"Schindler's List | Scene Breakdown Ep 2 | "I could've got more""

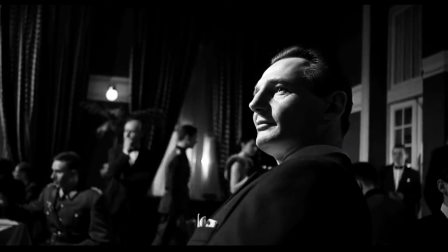14s
Schindler's List is not just about how Schindler saved Jews.
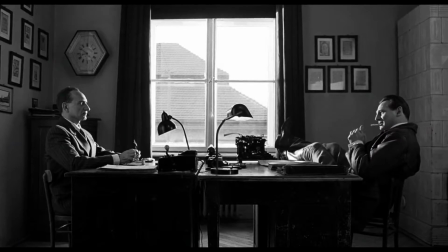18s
It also shows the transformation of Schindler as a person, from materialistic and money-minded to a compassionate and generous person.
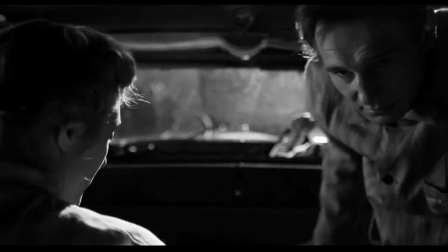27s
In the climax scene, it is this very realization for Schindler himself. himself.
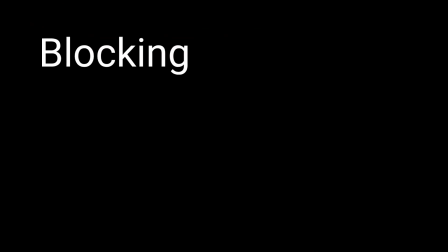31s
This is done brilliantly through blocking, cinematography, dialogues and editing.
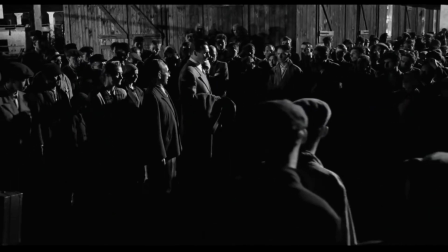38s
The entire scene happens with Schindler right in the middle of all the people he saved, as if he is drowning in his own good deeds.
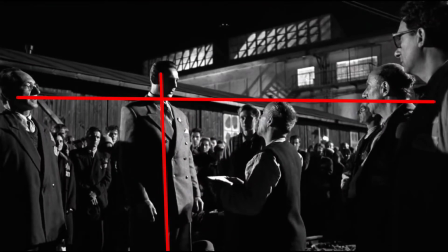47s
Initially, Schindler is seen towering over all the others. He stands out above the others, symbolizing that he is godlike for them.
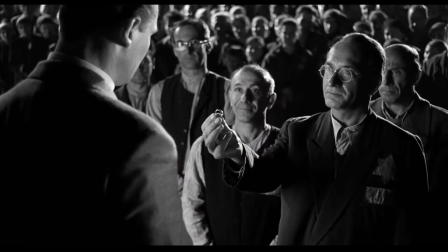55s
They are alive because of him.
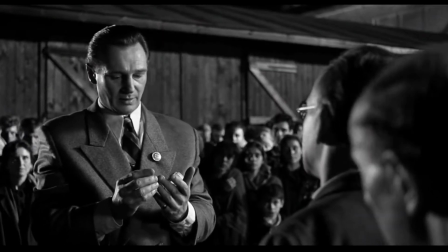58s
But at the point when Stern gives him the ring, he is completely humbled and we see him slowly going down,
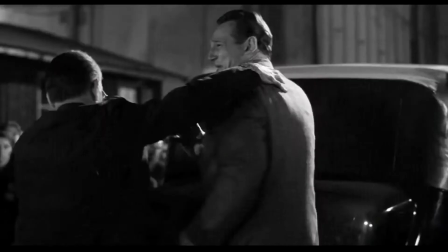65s
to the level of the others at first, and then even below that the others cover him completely.
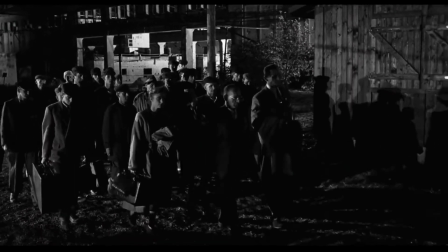72s
Schindler believes that his deeds were noble, only to realize that he could have done way more in his capacity.
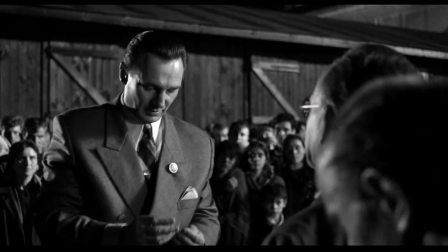79s
This puts him to think whether his nobility can really be called so and has he really contributed this
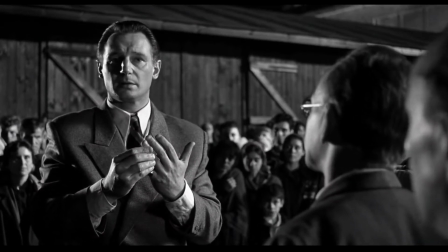86s
is supported visually by correct camera angles low camera angle at first to depict schindler's dominance
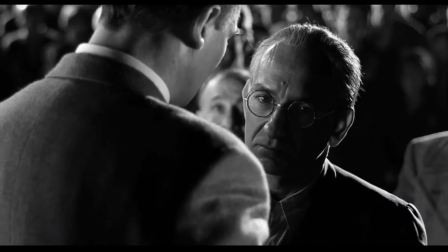93s
then a mid close to show him at level and then finally a slightly high angle
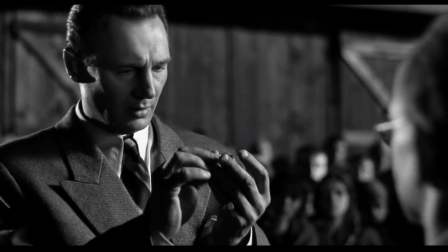98s
the trigger point of his breakdown is when stern gives him the ring the
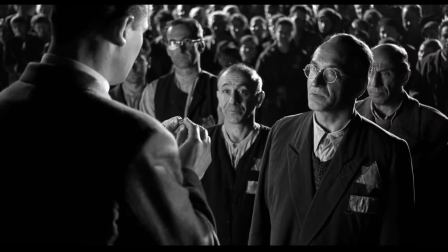103s
ring has the words written on it from
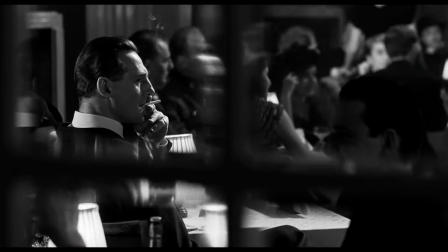110s
the Schindler is a materialistic person.
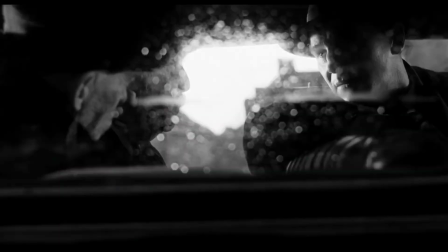113s
Back to the initial part of the movie, Schindler is seen saying trade goods that's the only currency that'll be worth anything in the ghetto.
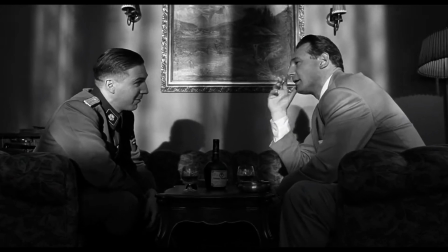121s
He cared only about the profits that his company made.
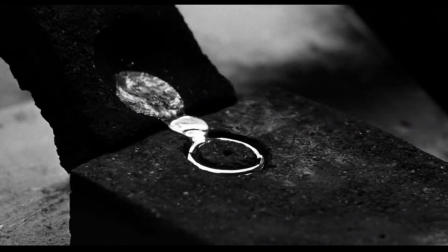125s
The contradiction here is that a gold ring makes him realize that life is worth more than just material things.
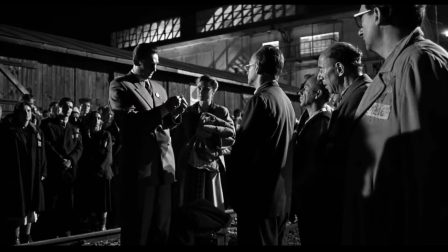133s
He is humbled and the ring falls out of his hand.
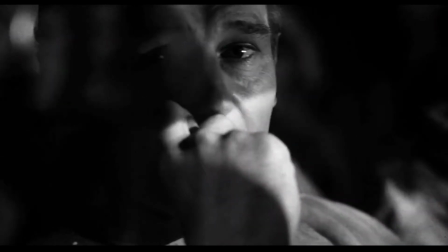136s
In the end, in spite of all his good deeds, he remains lonely, in the guilt of not saving more people.
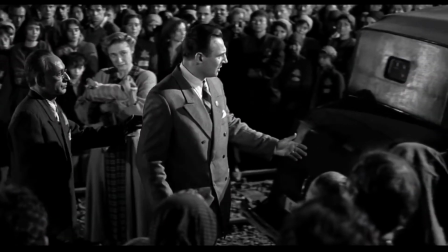144s
Equating the objects of his luxury with the number of lives he could have saved, hits him and the audience hard.
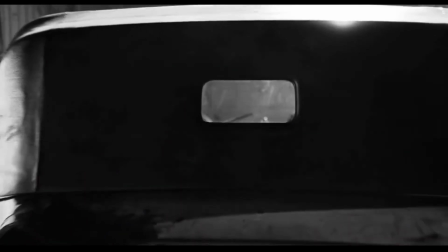153s
The use of rack focus when he is departing in his car signifies the contrast between him and the Jews whom he himself saved.
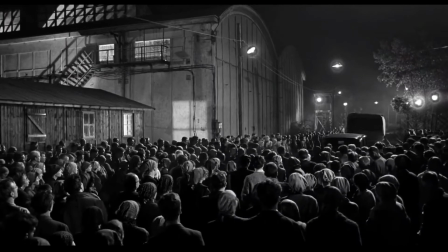162s
He is no longer with the people whom he saved.
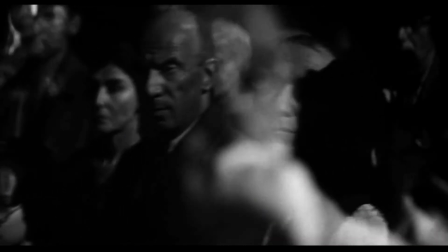166s
Through the alternating rack focus, the contrast is glorified visually as we see the two in a distinguished manner.
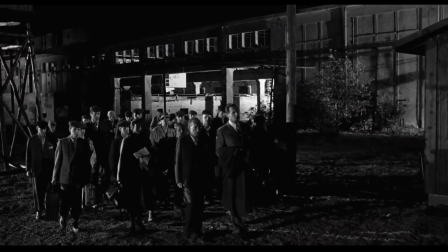174s
The editing also helps by creating the correct graph as the scene intensifies.
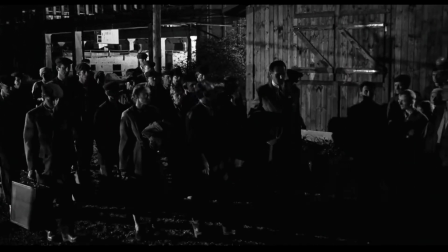180s
We first start with a master shot and then as the scene builds, we get closer and closer into the characters to actually be one among them.
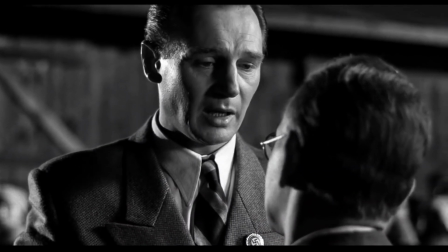189s
It is cut at the right places.
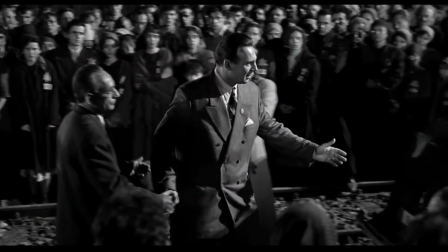191s
For example, when Schindler equates his car to 10 people, the shot cuts to 1 showing the people around.
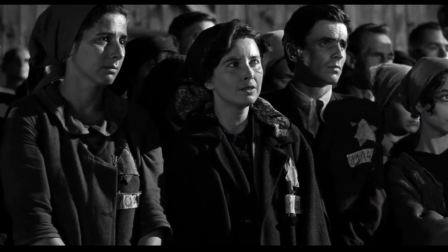203s
10 more people just like them. And finally, the dialogues contribute in creating the right impact.
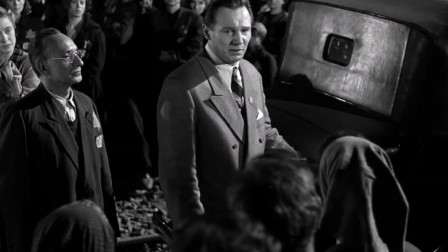211s
The sheer comparison of a car and a gold pin with the life of people shakes you to the core.
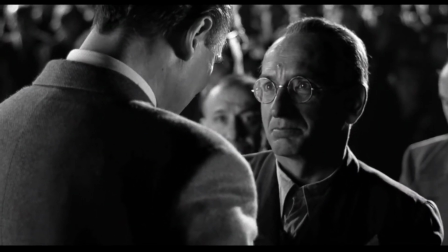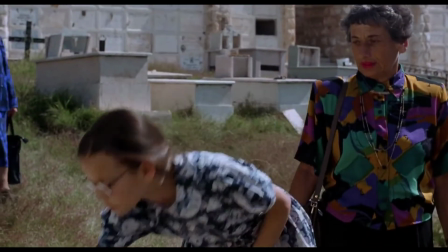225s
This sentence is actually realized years later when you see people of all ages gathering in a line at Schindler's grave.
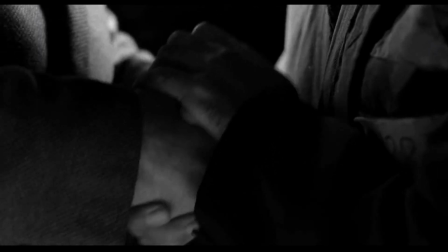233s
And finally, Schindler's repentance is perfectly captured in his words.